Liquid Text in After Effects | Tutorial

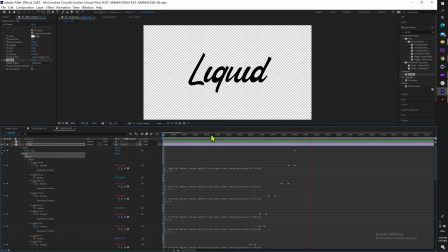So just that single expression and some puppet paint made our text, which was very stiff and very dry, look much more playful and much more alive.
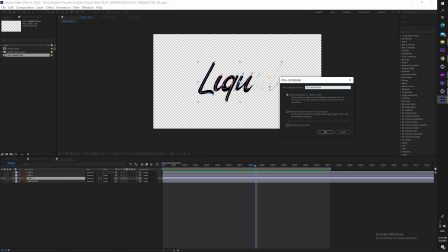Let's pre-compose this. I'm going to call this text animation and select move all attributes.
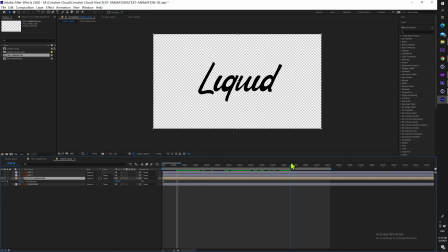I'm going to press Ctrl Alt T so I can time remap our layer. And now I'm going to do this because our original animation is with a linear kind of animation, but I want some of the letters to be faster and some others to be a bit slower.
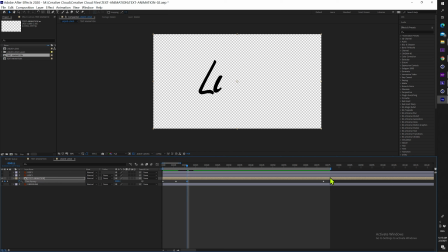So I'm going to create some points depending on the point in animation that I want to be faster or slower. And keep in mind, most of the time when you have some kind of line which is very long, some kind of stroke that's very long, most times you want this to be faster to combine some kind of acceleration and velocity.
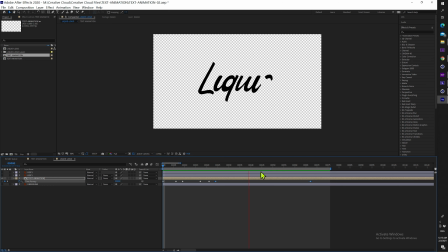But most of the time when you have a text which is a bit shorter, you don't really need to do that. In the same way, you want the beginning and especially the middle to be faster, but the ending to be a bit slower to give a bit of a character to it.
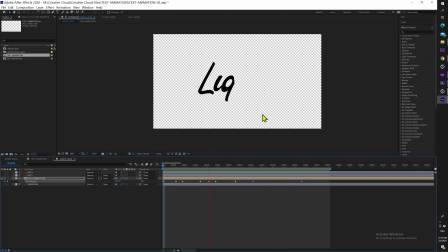So that looks nice already, but just to wrap things up, we're going to press F9 on our very first layer, make our easing a lot stronger. The difference itself is very subtle, but it's too important. It's something that you can not really see, but for sure something that you can feel.
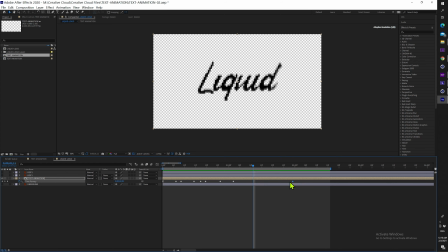But before that, I still want to select all my layers, hold Alt and drag them, just to make the start a little bit faster.
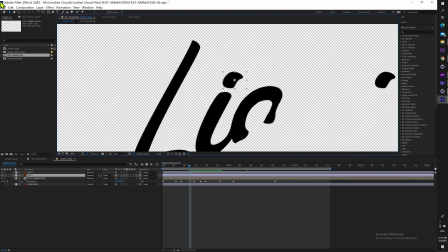And now it's finally time to animate our dots. So let's start by the first one. Let's move our anchor point to the bottom.
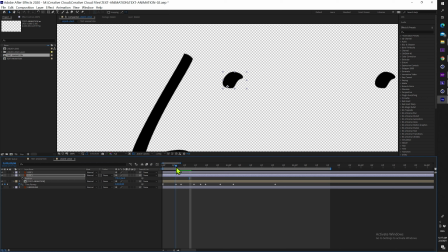And let's make sure that our layer is starting at the same point that the highlighter is also starting to appear on our screen. Now let's turn on position. Let's move some frames forward.
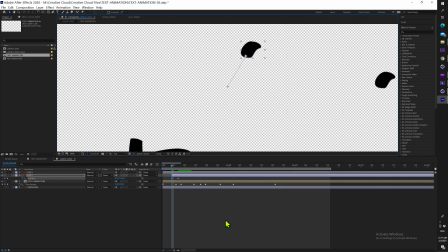Now let's go back and let's animate this going in the same direction as our highlighter is going to To give a bit more character as well, let's press Alt on our stopwatch and let's paste the same expression as before.
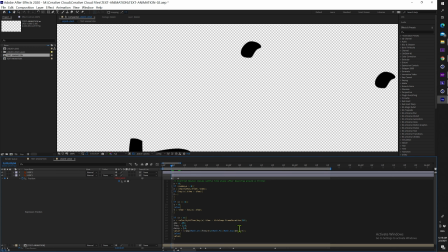And remember the values, 2 for frequency and 6 for decay. And that's what our animation looks like.
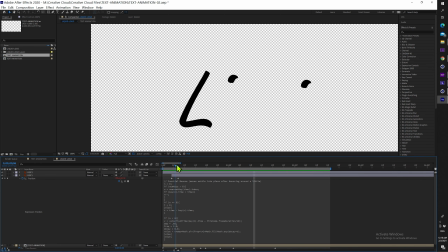But still, I'm going to move this just 1 frame backwards.
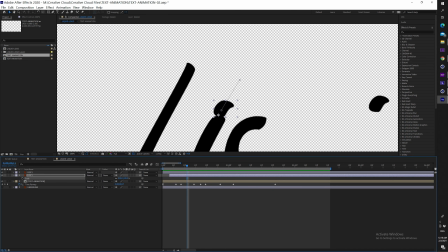Now it's time to animate our scale property. Let's create a keyframe right at the start of our layer.
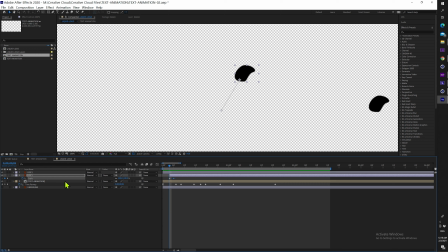Let's move 2 layers forward for now. Now the first one is going to be 0 and the second one 100%. Now let's make sure to press F9 and we're going to set to an ease of 100%.
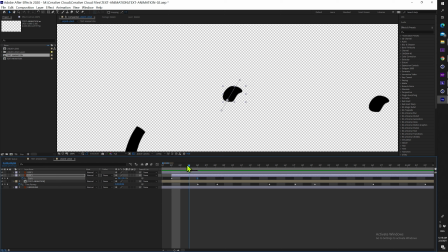But obviously our keyframes are way too close together, so let's split them apart a bit.
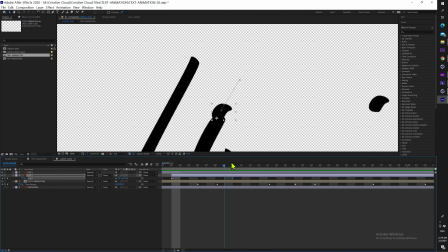I think that 6 frames seems to be enough.
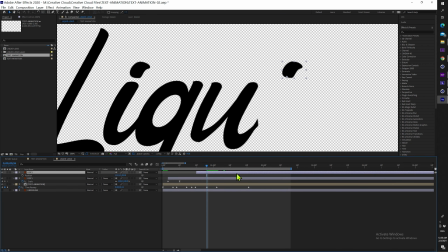And now we can repeat the exact same process for our second dot.
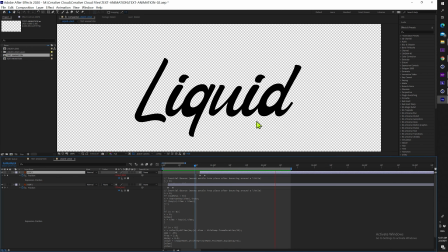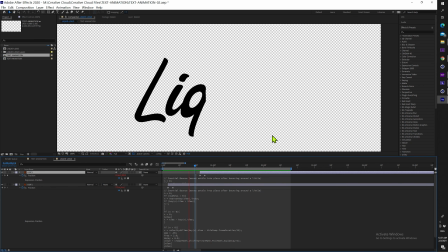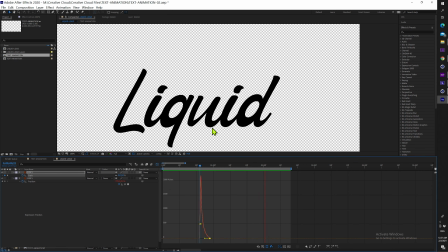So good job, we already have our text pretty much working now,
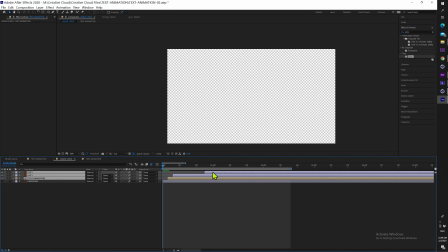but we're still going to add a lot more elements and detail to this to make sure that it looks a lot more interesting. So now let's create a shape layer. To help me out a bit, I'm going to activate my proportional grid,
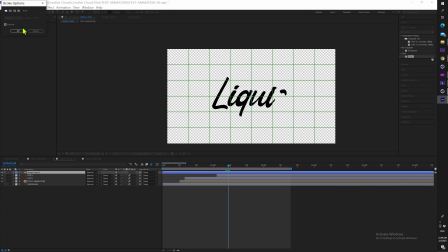and then on my settings for my shape layer, I'm going to choose no stroke at all and a black fill.
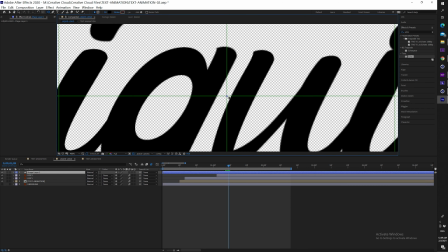Let's create a circle right in the middle of our composition.
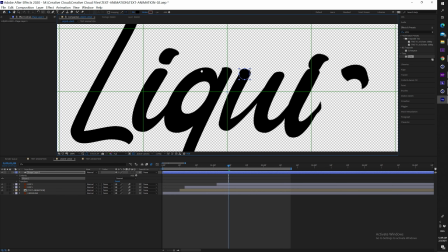Compare its size to the thickness of your letters, just make sure that they are pretty similar.